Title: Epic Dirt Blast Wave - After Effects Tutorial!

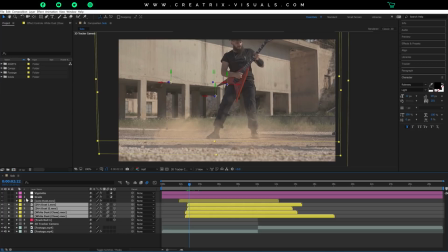513s
4 of my assets here are 3D, but I have the lens dust asset, and if I open this up, which is not 3D, and there's a reason, because if I isolate only the lens dust,
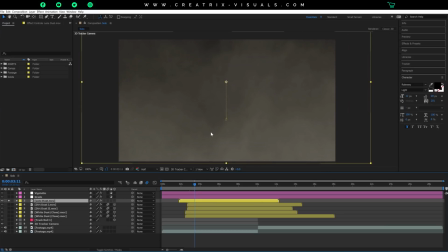526s
you can see as I scrub through that it's basically dirt that's very up close to the camera. So there's no real definition in terms of the ground and how that dirt would move through, and therefore I don't really need it to be a 3D layer because it's so close to the camera that if I don't have it
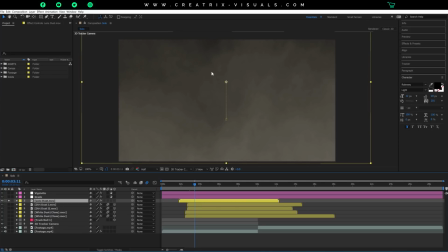547s
linked to the null object, it's going to do a very good job because it just does that, swivels around in space anyways. So, but what this does, if I go through again,
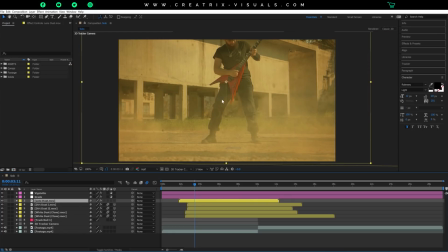559s
you can see that it really starts filling up the space and in more general the air around.
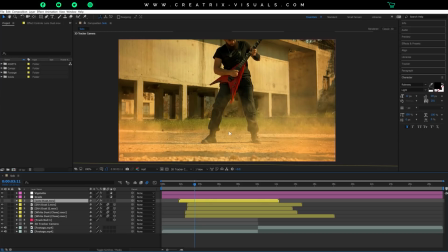566s
So if I turn it off, if we only have the dust waves, they're cool and all, but they hit the ground and they kind of dissipate through the ground,
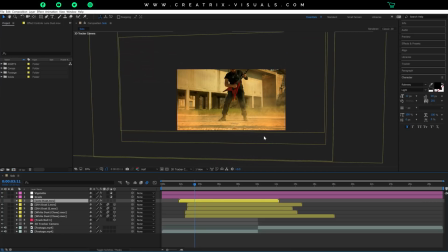574s
but we don't really get the sense that that dirt is coming towards us as it would be in real life, right? So with the asset that is very up close to the lens, we solve that problem.
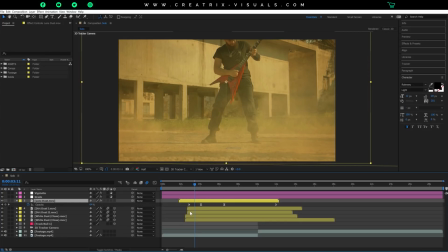585s
So as you can see, it really fills up, but the trick is I did the same thing. I played with the opacity and kind of moved it around in the timeline in order to get that good sense of where it should start.
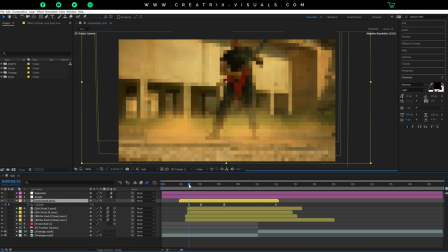599s
And by having the smooth transition from 0% opacity up to 100% basically,
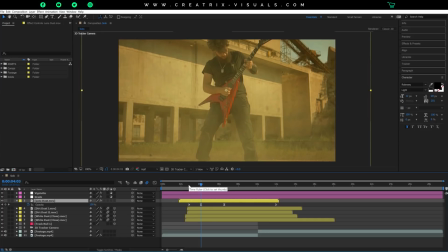606s
we get a very cool fading effect, as in it fades upwards as the shock waves start coming in, right?
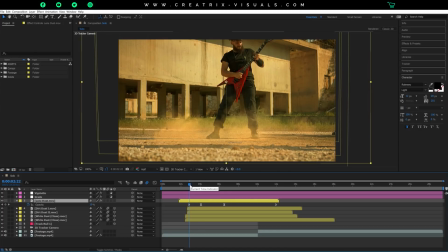614s
So as he hits the ground and the dirt wave or the dirt shock wave starts initiating. That's where I put my keyframes in terms of opacity, so that the up close dirt starts appearing,
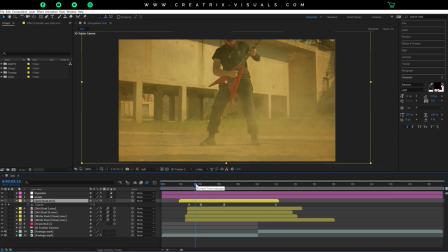630s
so you get the sense that that dust wave, it was what generated that dirt to begin with.
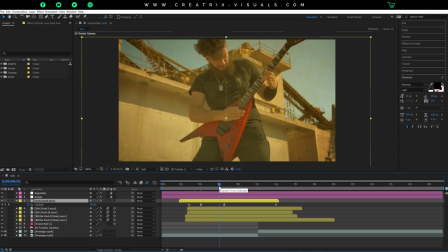636s
So if I scrub through, you guys can see how it looks. And as we go through, because this is a 3D camera solve, my dust waves are very quickly going to disappear as the camera swivels towards the character,
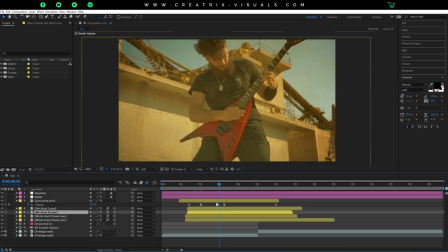653s
because basically what the camera does, it moves towards the character, and as such the dirt dust waves will move away and go through the camera, and then they're basically left behind the camera in a senseless way, because that's what the track showed.
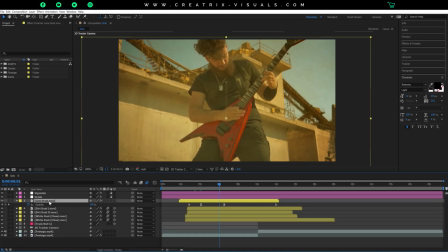670s
But with the inclusion of a dust effect asset that is not linked to that 3D layer, to that 3D camera and node object, it always stays in frame, in 3D space, right?
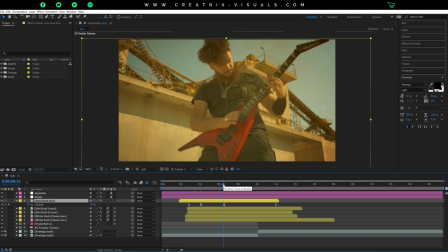684s
So as I scrub through, this is a good point to start dissipating the overall dirt. So I put another keyframe in terms of opacity, and as we go through,
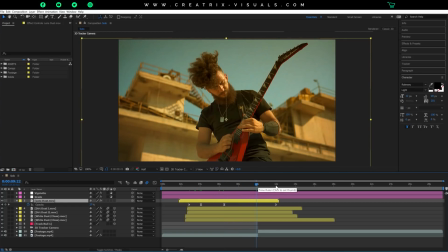695s
I decrease that layer's opacity until it's basically nothing.
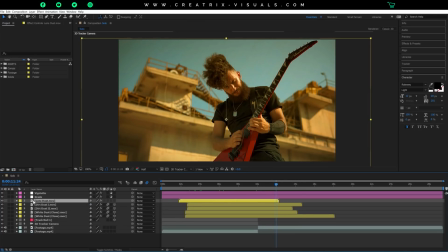700s
And that was the entire effect, guys. Now, a couple things to keep in mind. Many tutorials suggest that you should put dirt effects and change their blending mode in order to make them like fit in the scene,
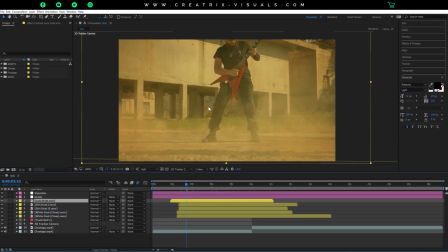716s
but that's not really good in my opinion, because that changes the way the layer blends and it doesn't really look like dirt, or the dirt looks as if it's somehow see-through. Where this one, if I leave it to normal and I play with tint effects and curve effects,
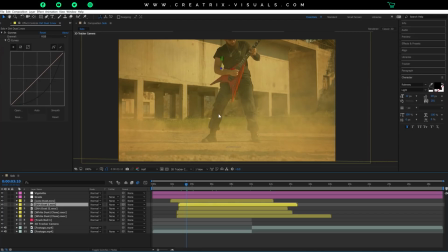733s
as you can see here, you can really make the assets fit your scene. Basically, if you have a more whitish dirt, you can play with a tint effect and like make it a bit more blue. Or if you have, in this case, a yellow dirt, a reddish tone,
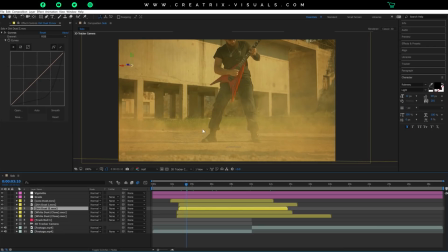750s
you can leave it depending on the asset, or you can like maximize that specific color.